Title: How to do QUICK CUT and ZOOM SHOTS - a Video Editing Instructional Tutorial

A viewer on my other channel asked me about doing zoom in and zoom out cuts in video editing. I thought this might be useful to you. Let's take a look. Now these zoom cuts where you cut from one to the other, there's a way you can go through and no matter what video editor you have and zoom up and zoom down instead of using these janky cut things. Makes your videos look a little more professional in my opinion. Let me show you what I mean.
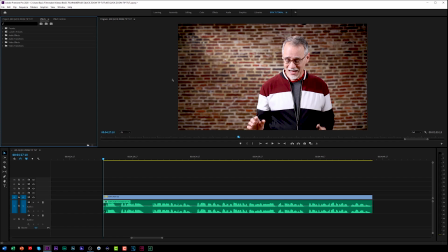Okay, to start, your Premiere Pro or your editor may not look like this at all. You may be wondering what's going on here and why it doesn't look this way.
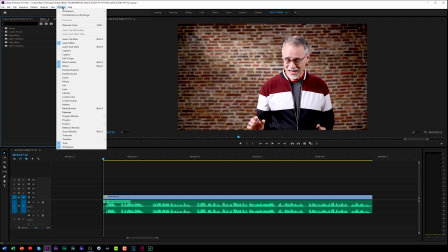There are workspaces. You may have them in your own editor. This is my workspace.
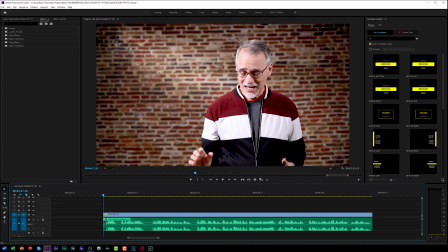Now usually for this tutorial, I don't want all this stuff.
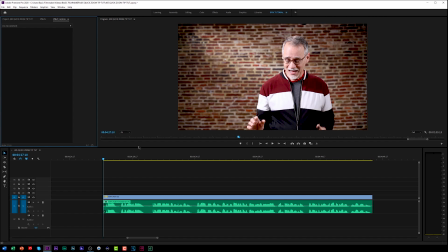I'm just going to go for this tutorial workspace. I have the program monitor window that shows me what I'm doing and what's playing. I have my project here. I've hidden everything not to confuse you.
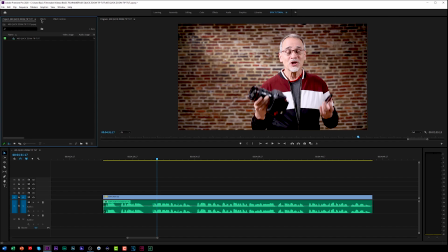We're not messing around with footage or anything else. We're going to be looking at these effects that are all built into Premiere Pro and these controls and possibly doing some things in there.
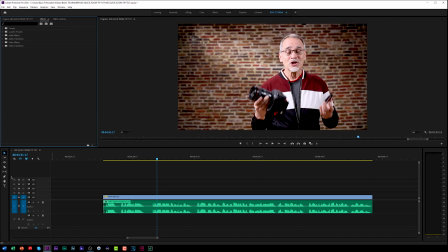Here's my tools. This is all my timeline. Just disregard all this stuff. So I'm going along and I want to do some cut shots here. Basically some zoom shots as this person has requested.
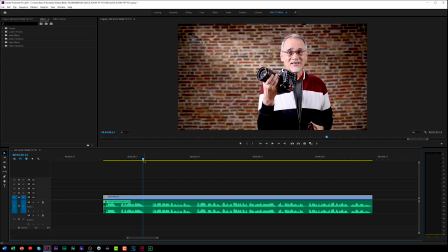So it goes along. Let's turn on the audio and see what we got here.
What type of lens your camera has. But that should answer our viewer's question as simply as possible. Don't forget I have free courses, assets, and files over at Basic Filmmaker University, and no, I don't spam or add you to death.
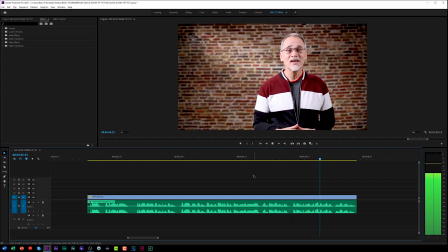Links are in the description below. I hope that helps. Thanks for watching, and we'll see you next time.
Let's just do some cuts. The usual tactic for some is to just cut it up and have these cut shots that are just a bit unnatural.
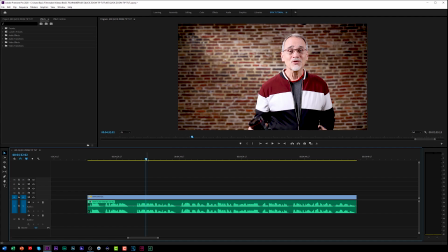It seems to be acceptable on YouTube nowadays. People just cut this thing right up in what it looks like.
But that should answer our viewer's question as simply as possible. Don't forget I have free courses depending on what type of lens your camera has.
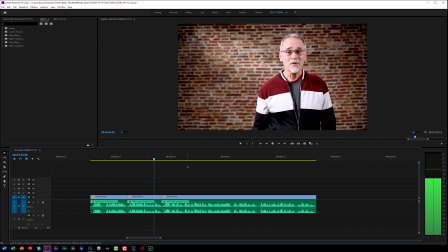But that should answer our viewer's question as simply as possible. Don't forget I have free courses.
And as you can see, it's quite a bit jumpy. It comes here, jump, jump. And that's okay. I mean, it seems to be acceptable on YouTube.
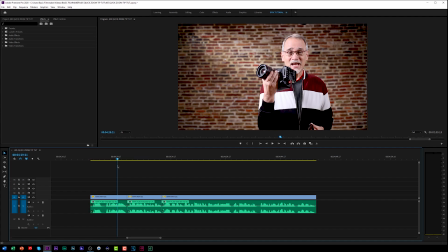But what we can do and answer our viewer's question is how do you do a zoom shot on here so it doesn't look so much like a jump? I'm going to go to my effects controls. You can just disregard all this other stuff. Don't get confused by all that stuff. And it's basically how much am I going to zoom this thing up.
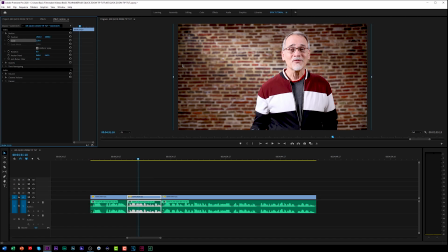I'm going to set this, well, let's say I'm going to up it by 10%. Now we end up with something that looks like this.
The lens your camera has. But that should answer our viewer's question as simply as possible. Don't forget I have free courses.
It looks a bit more natural. It looks more like a camera zoom in.
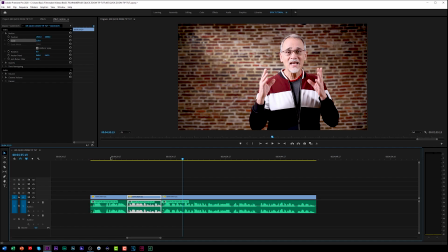And that's the way I cut up my shots. You don't want to do this a lot or you'll drive your viewer crazy. Like if I were cutting here and here and here and here and I were zooming up shots, it will drive someone crazy.
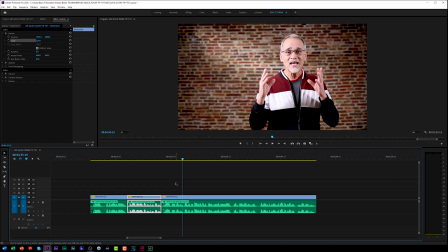It'll just go nuts. Now, just to prove a point, sometimes your shots are moving around. Sometimes things are not quite lined up. Let's just say, this is just for this demo.
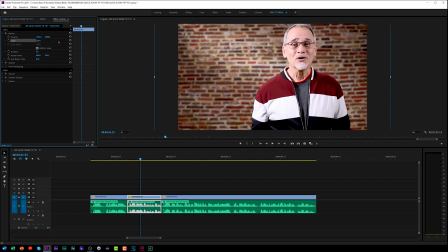You wouldn't normally do this. We're going to zing up to 250%.
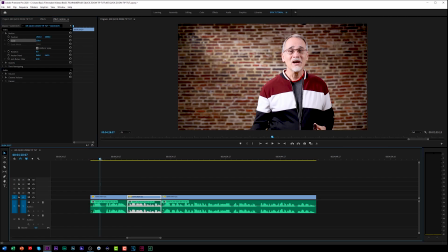Well, look what happens now when we go to this cut shot.
What type of lens your camera has.
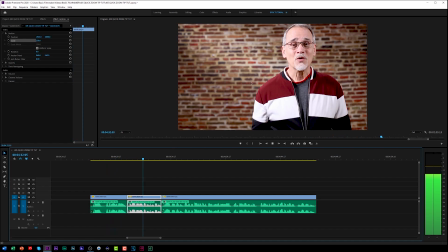But that should answer our viewer's question as simply as possible.